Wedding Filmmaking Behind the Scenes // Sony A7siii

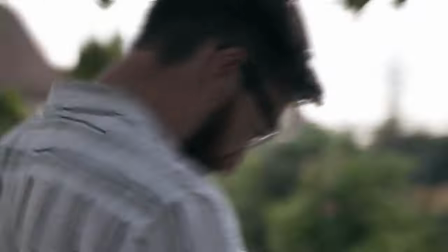Hi guys,
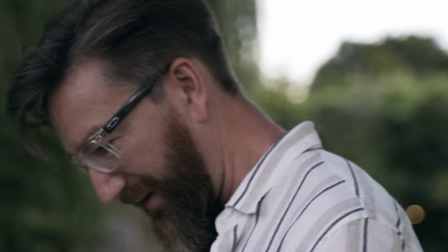welcome back to the channel and in today's video I've got some behind the scenes footage to show you from a wedding I shot earlier this year of Katie and Rob.
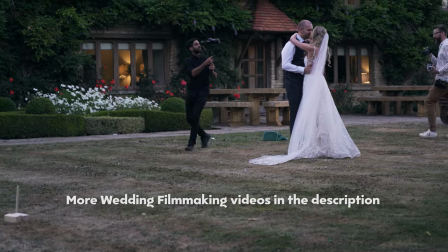Also, feel free to check out the playlist down there with all the other videos I've made regarding wedding filmmaking, tutorials, tips, tricks, all that kind of stuff.
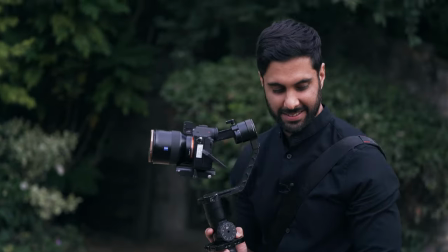It's all down there. Otherwise, let's get into the behind the scenes.
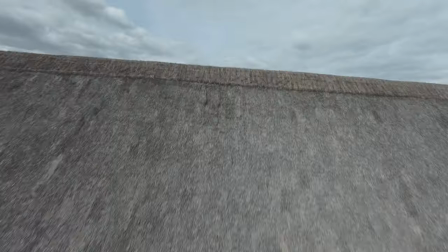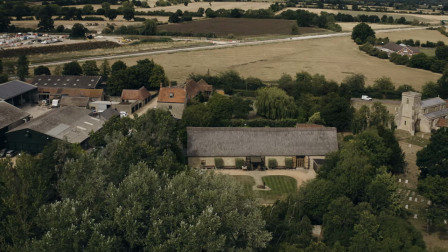so i've popped a link to the full highlights video down in the description as well as the gear that i used to film this wedding
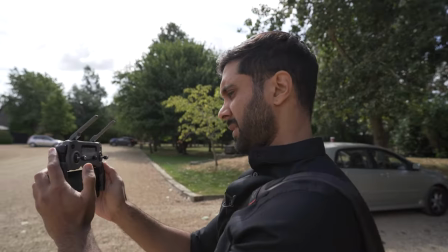it's all down there in the description as you can see by me furiously shaking my drone in this clip the day didn't start off too well i had
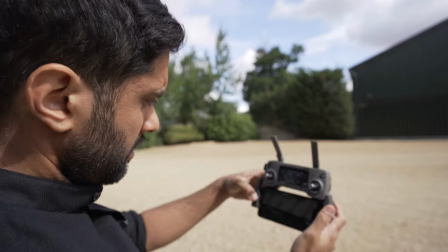a problem with my dji app flipping the screen in my phone more
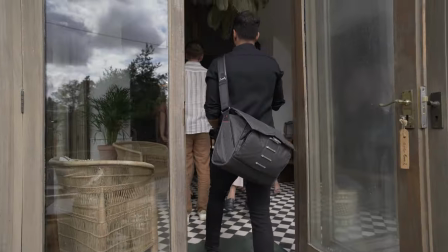on that later i'll explain what happened there So I went straight into filming
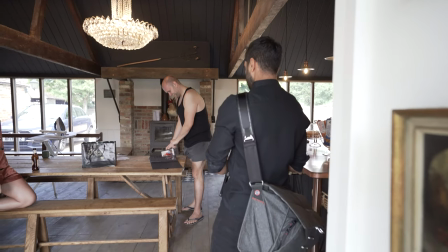Rob opening up some gifs from Katie and I was just filming this on my
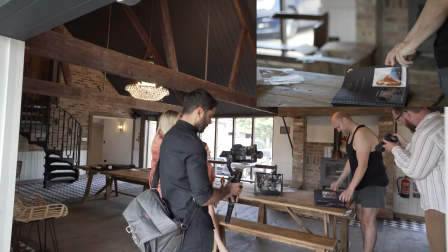gimbal 28 75 millimeter sony a7s3 and I was just getting a few
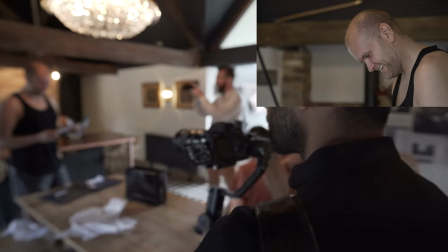different angles a little bit of movement on each shot knowing that this will be part of a good part of the highlights I'll make sure that I get different kinds of
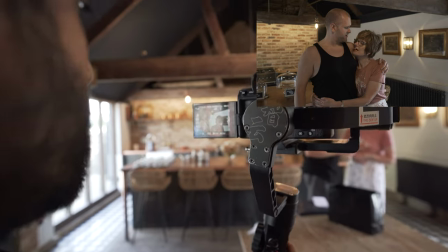shots him looking him looking at the pieces of paper shot with his mum so then straight after that I jumped upstairs to
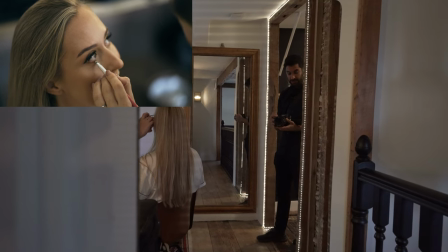go and see Katie and I started filming her preps her makeup for this part i normally just use handheld sony a7s3
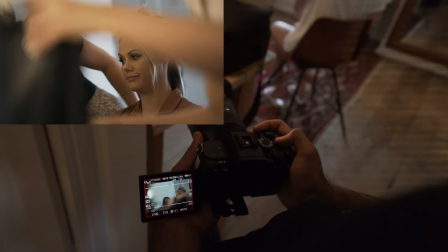with a 85 millimeter lens allows me to kind of stay a little bit far back and still making sure i get really nice cool looking footage especially with that 1.8 aperture
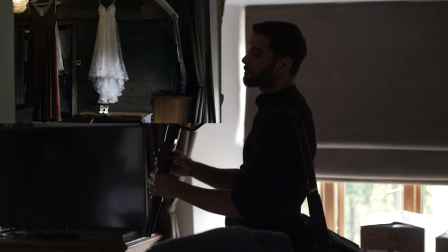uh getting a nice little shot of the dress again with that gimbal 28 75 millimeter set up
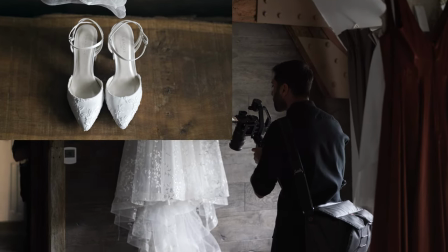and also as well as that i got with the shoes nice little light from the window coming in there.
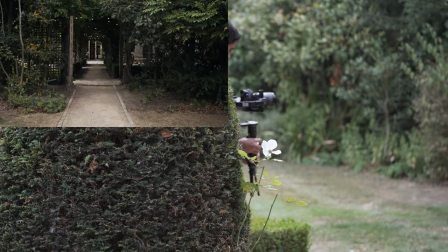After that I just had a quick pop outside to get some venue shots so just
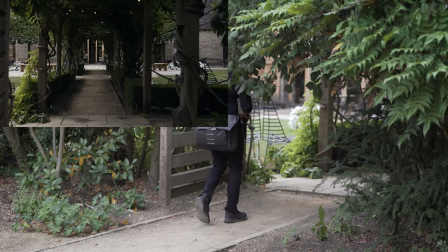going around with my gimbal on the 17-28mm lens from
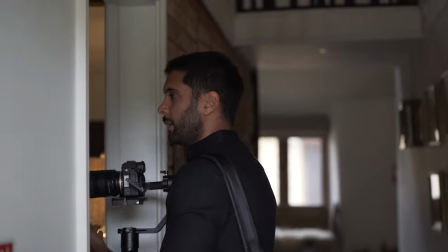Tamron and the Sony a7S III just getting a few different shots of
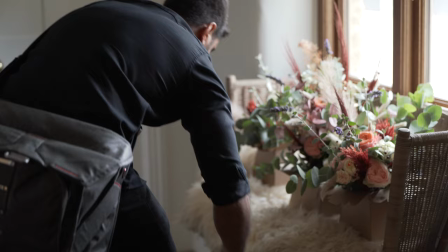various parts of the venue as well as the flowers just quick setup of some
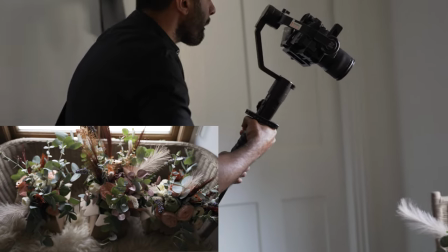nice flowers that they've spent a lot of money on there so I made sure I get a nice shot of that and
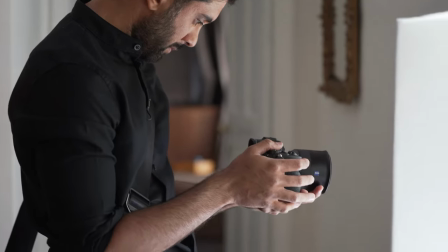then I started to get a few shots of the boys arriving
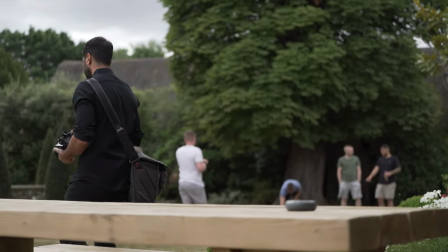they were playing a few games outside so I made sure that I just quickly nipped outside there again staying a little bit far back trying to document the action a bit more with the 85mm
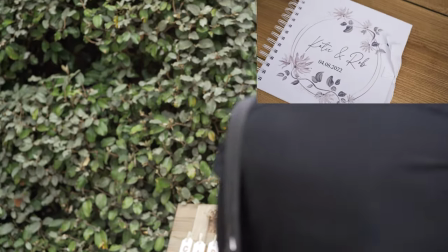didn't want to get in too close there and then yeah I had some time to get a few more details because the room
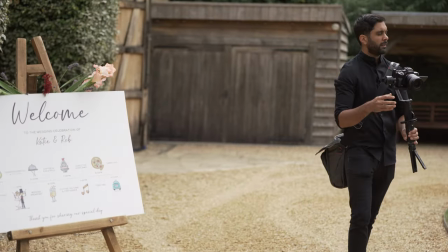and everything outside was already set up so I made sure I just kind of got that done while it was looking new and fresh.